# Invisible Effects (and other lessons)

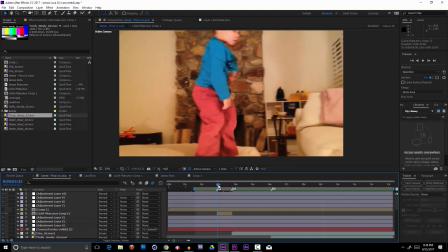4:01 And right at the beginning, before he takes his leap, he gives Dad a nice look right to camera and then jumps.
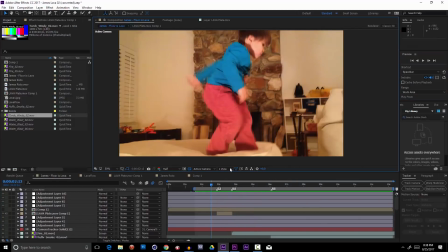4:11 And this moment is pretty cute, but it makes the whole clip a little bit more self-aware, I thought.
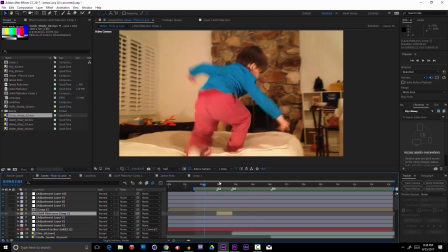4:20 So I actually took a still frame of James' head
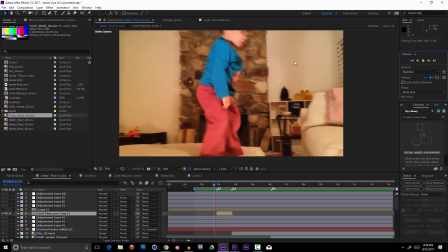4:25 right at this moment and animated it over top
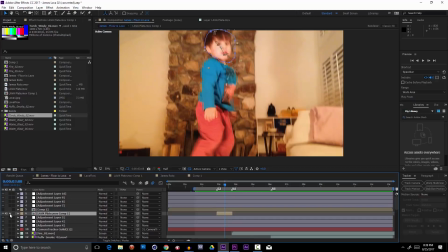4:31 of his turning and looking at camera face. You really replaced my head?
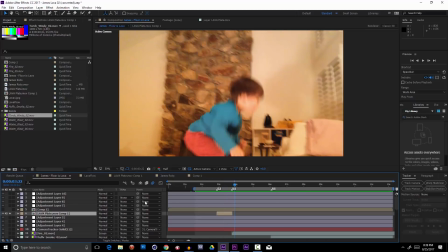4:39 Well, you were looking right at the camera, and I can't believe you replaced my head. I love.
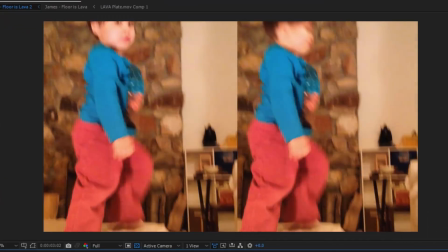4:43 Here's a direct comparison, and I'm so sorry if you can't unsee it.
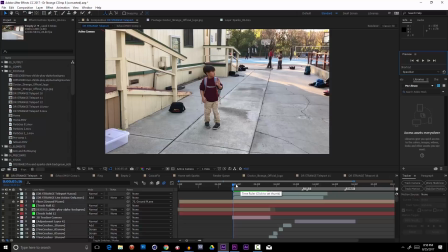4:52 At the very beginning of this Doctor Strange video, I have James waving to kids, playing here in the background and kind of looking over when he says goodbye, but you may have noticed that these kids look a little strange.
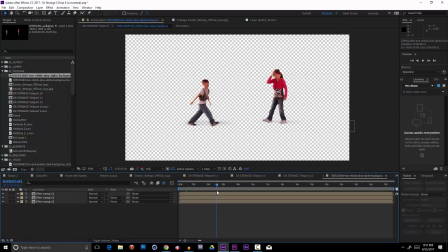5:05 In fact, these kids are not there at all. These kids are some pre-keyed stock elements that I had to kind of add some fake shadows to and throw on a little bit of a rim light to try to
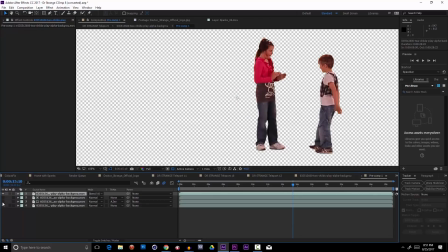5:19 make them look like they fit into this scene and its lighting properly.
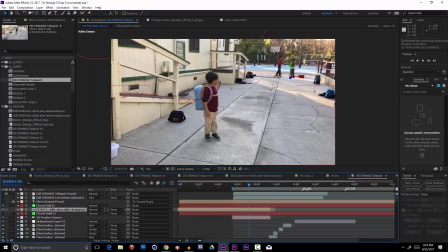5:24 One of the main reasons was because this was way after school, there weren't really any kids around.
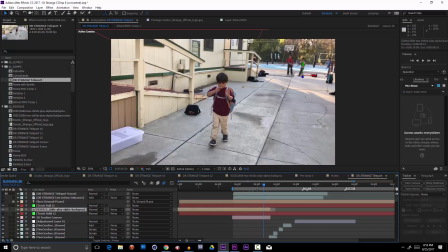5:29 And in fact, you'll see this group of playing kids in the background of a handful of other Action Movie Kid videos.
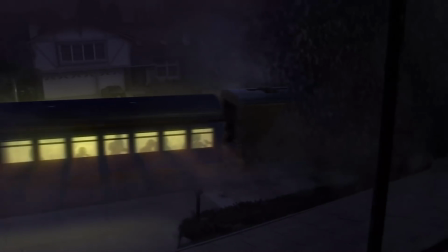5:35 There they are getting passed by that car. Here they are inside that train multiplied like a billion times.
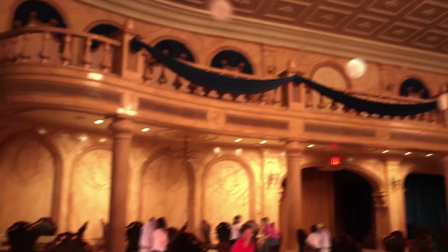5:42 Down in the bottom corner, there they are playing.
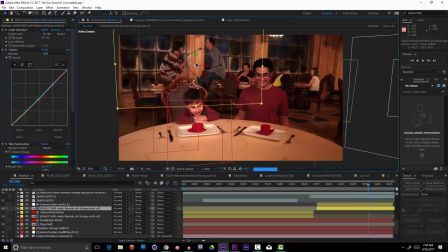5:45 In fact, in this Beauty and the Beast one, the crowd characters in the background are also stock footage.
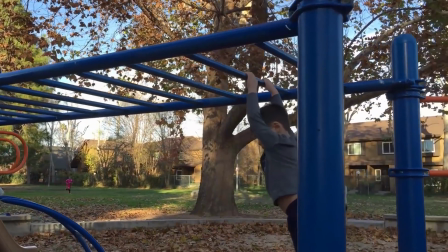5:54 So adding people is one thing, but another problem we run into is removing people.
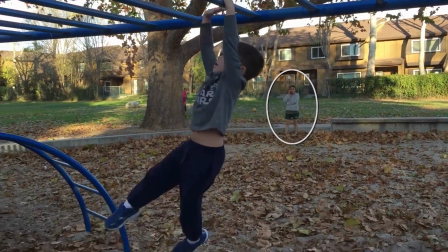5:59 So for example, this kind of distracting person right behind James had to be painted out before we completed this video.
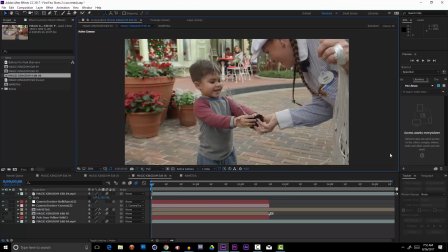6:09 And here's another silly one.
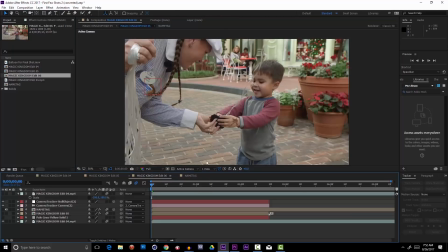6:11 For the Disney World videos, we had to flop this shot for screen direction, but then her name tag was backwards, so we quickly
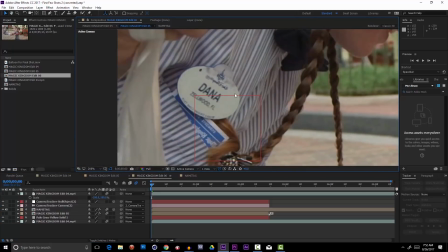6:21 replaced her name tag to be the right direction, even though everything else is kind of wrong in it.
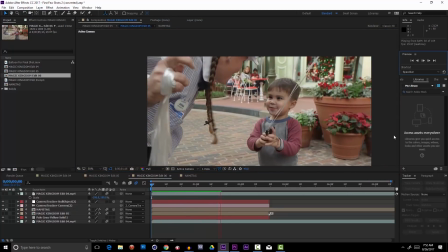6:26 But as a quick read, still looks reasonable. And I haven't even mentioned stitching together shots yet.
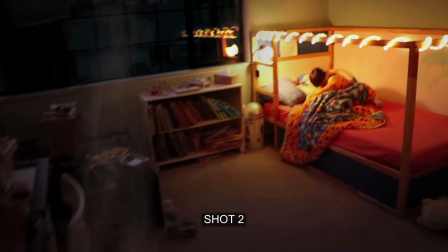6:33 Stitching together takes is super common in my work.
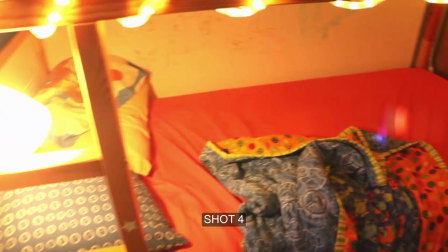6:38 I mean, honestly, when you're working with children and visual effects, sometimes you gotta just Birdman the crap out of it.
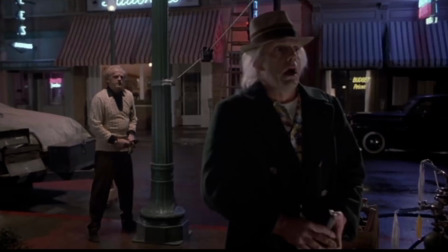6:46 In fact, in some cases, the two halves of the video are shot at completely different times.
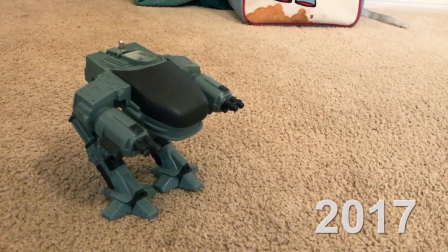6:52 For example, I shot this RoboCop toy half of the footage in
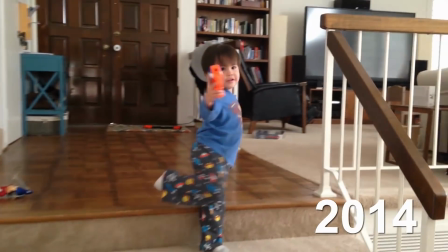6:57 2017 and stitched it together with footage that I had shot of James 3 years ago.
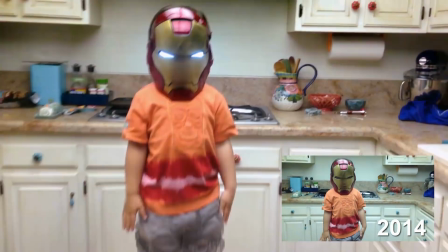7:04 And in this video, I never shot an empty plate of the kitchen, so I actually had to go take some stills to replace the background about 2 years later.
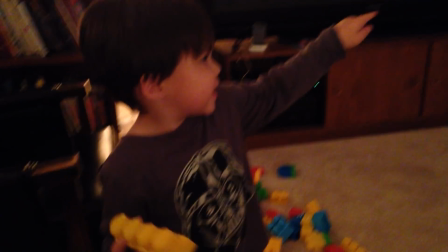7:17 So I don't really know when to quit. Many people joke, we can always fix it in post, but I live that mantra.
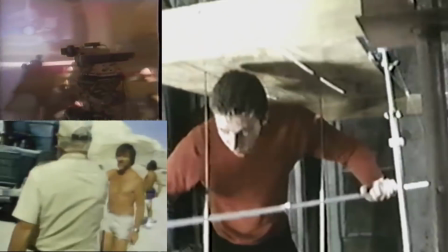7:24 Manipulating video is the sandbox I've been playing in ever since I was James' age. I watched every behind-the-scenes documentary I could get my hands on, and I've really internalized this way of thinking.
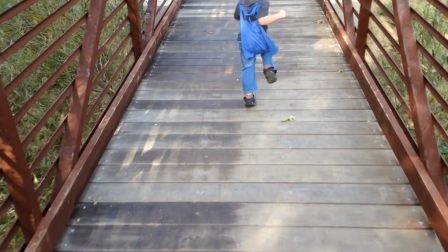7:33 How do you move the camera so a visual effect will be the easiest to pull off? How do you layer a scene to make the effect most believable?
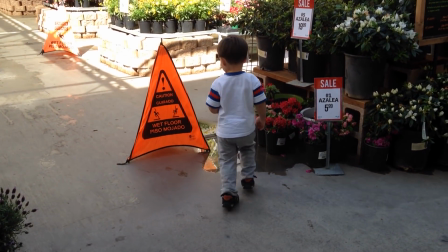7:40 I learned how to film things knowing what could be fixed or enhanced later. And when you think this way, the actual filming of your plates becomes just a small part of the puzzle.
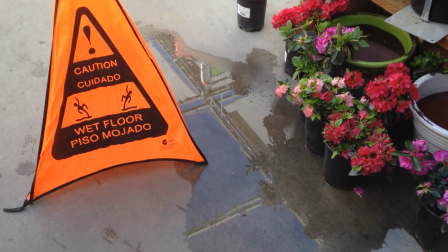7:47 You're gathering pixels, and ultimately you'll have your way with them. Now, this isn't to say that it's the best way, but for me it can be the most economical.
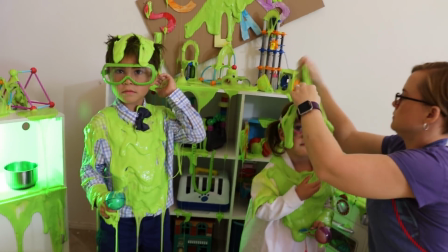7:56 I love a good practical effect when we can film them, but at the same time I never have to shy away from using the best take of James because a light wasn't shot.
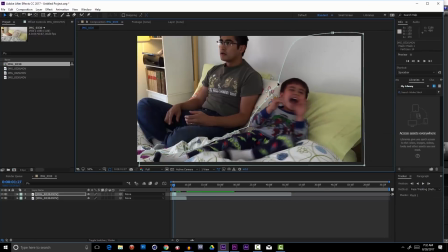8:03 I know that sometimes I can use 2 different takes in the same shot if it works better.